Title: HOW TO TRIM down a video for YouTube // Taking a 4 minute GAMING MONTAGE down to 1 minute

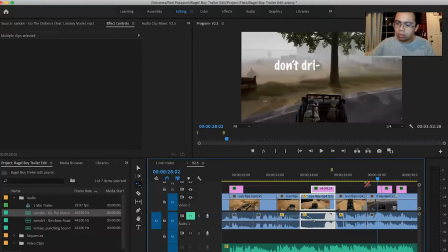I think it looks better if I speed that up a little bit.
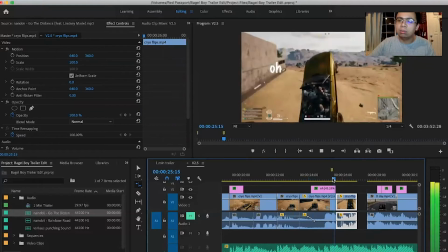See, it kind of exemplifies how bad the roll was.
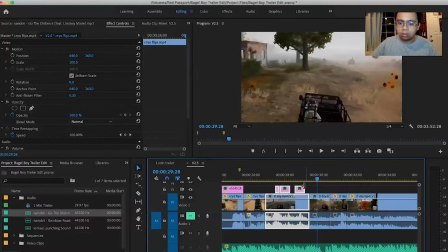There's too much text there, so I'm going to delete that section there. Hopefully you can get us down to 1 minute.
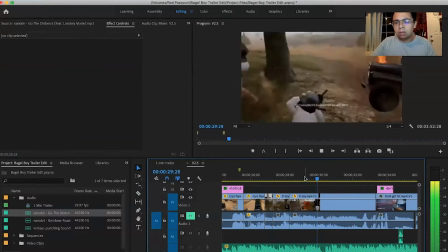So I'm going to try to time that this guy jumping
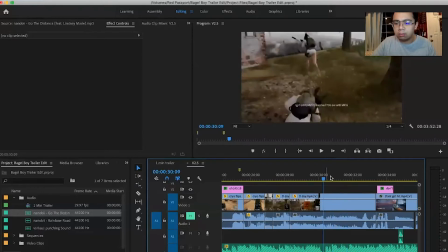where the song goes, I'll be there someday. So yeah.
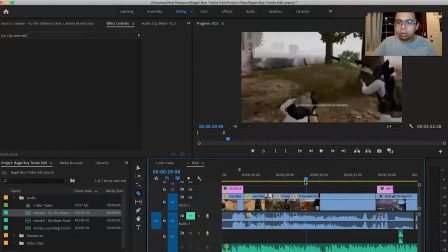Because I'm going to go here and then try to speed it up here.
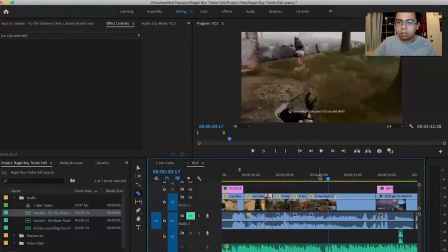Speed up just a little bit.
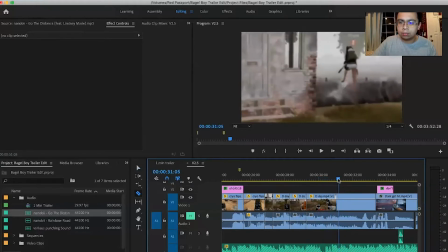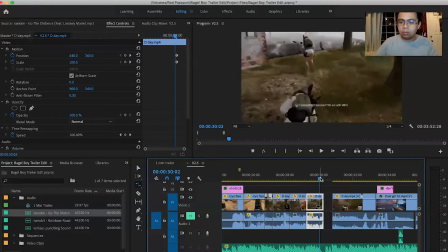If that works.
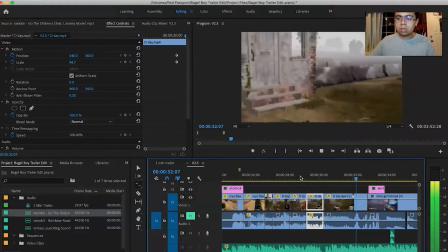Yeah.
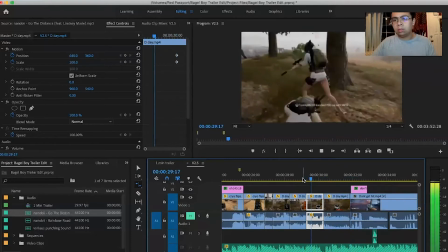And then cut it right there.
I'll be there someday.
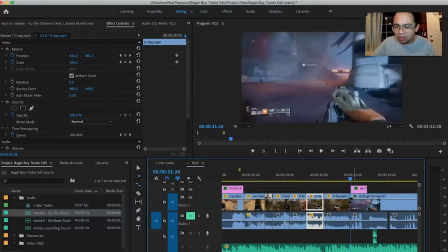Oh, that's pretty dope.
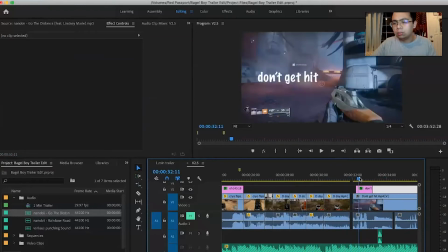I'm actually going to try to get the part where it goes, where it says I can go the distance.
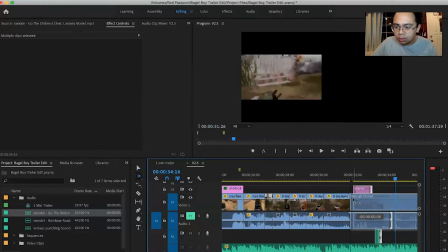So time that.
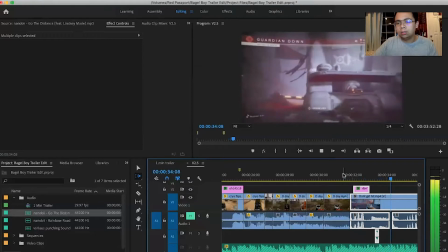Perfect, right? So I got the part where it died, like right when it says I. Right?
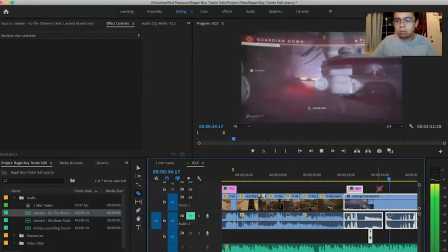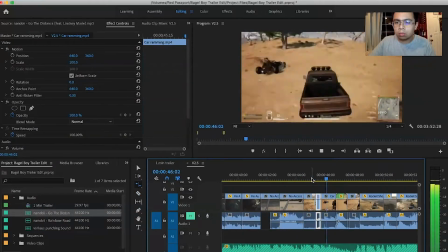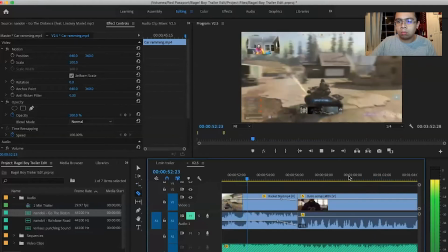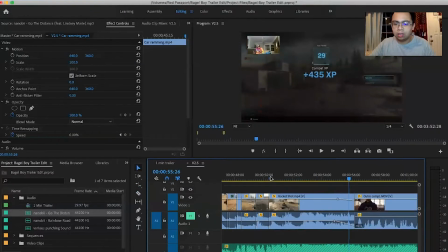You know, I'm gonna slow it down, and then when it says belong, that's when it's gonna blow it.
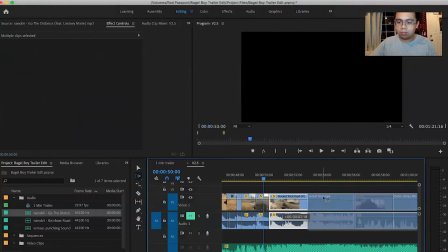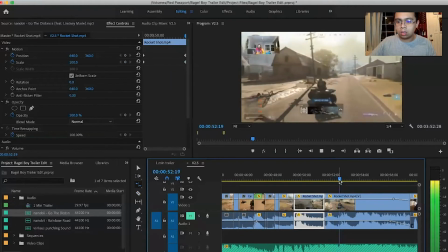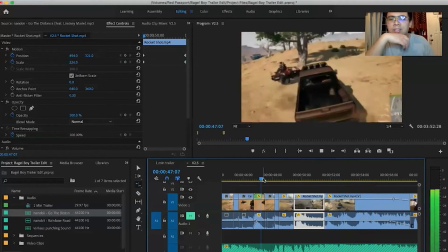Watch it then.
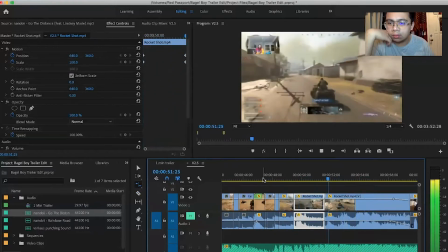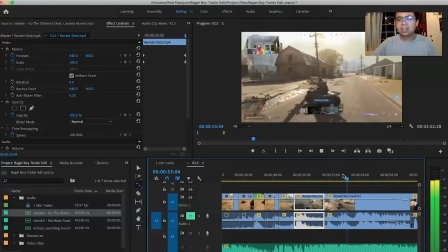I'll slow it down.
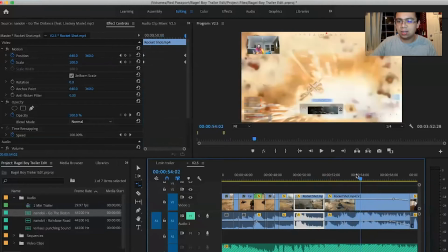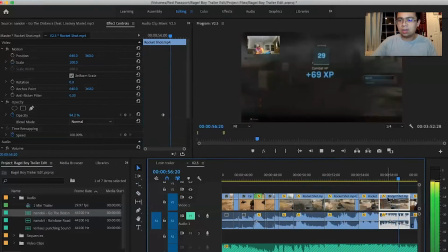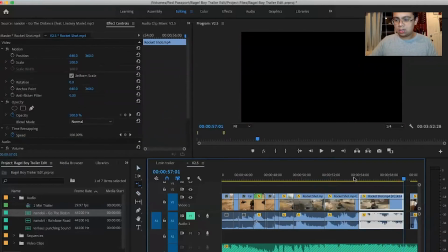Check it.
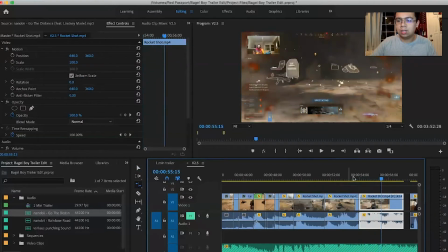Oh man, that's hilarious.
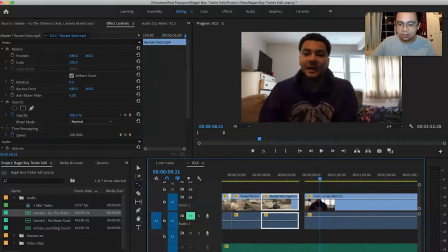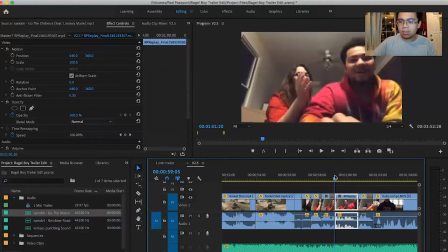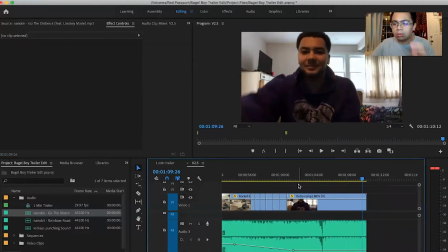Alright, so this run through, we roughly got it to 1 minute, 10 seconds over a minute. But that whole time, the clips were muted and only the song was on. So now I'm gonna go run it through it again, and I'm actually gonna listen to the clips
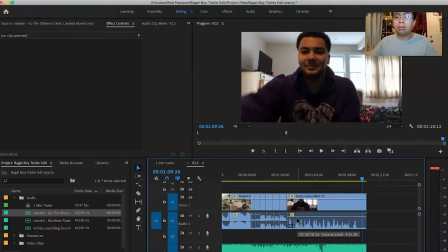sounds, and I'm gonna see if I want to keep them in or delete them.
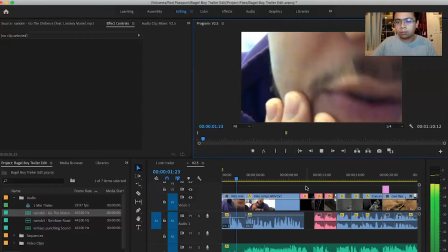God damn, my lips are crusty. What's up, my baby white? Thanks
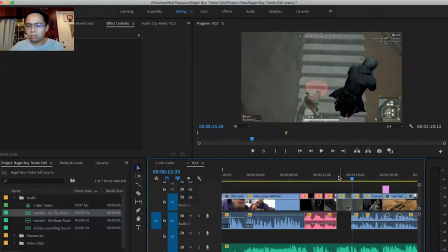for stopping by.
Okay. So since I slow-mo that part, it sounds super weird, right? So either I'm gonna lower that down or completely delete it.
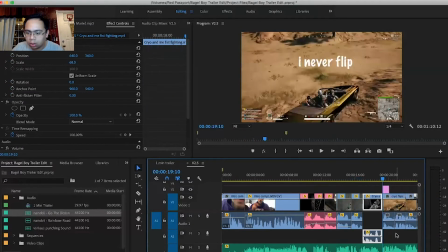This one I'm going to actually put the audio and actually try to put it back to regular sound.
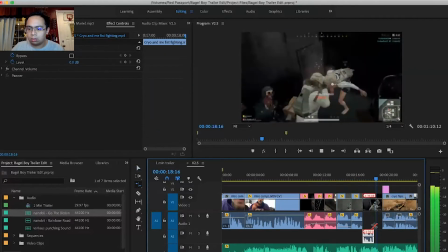Oh, sounds like a chipmunk.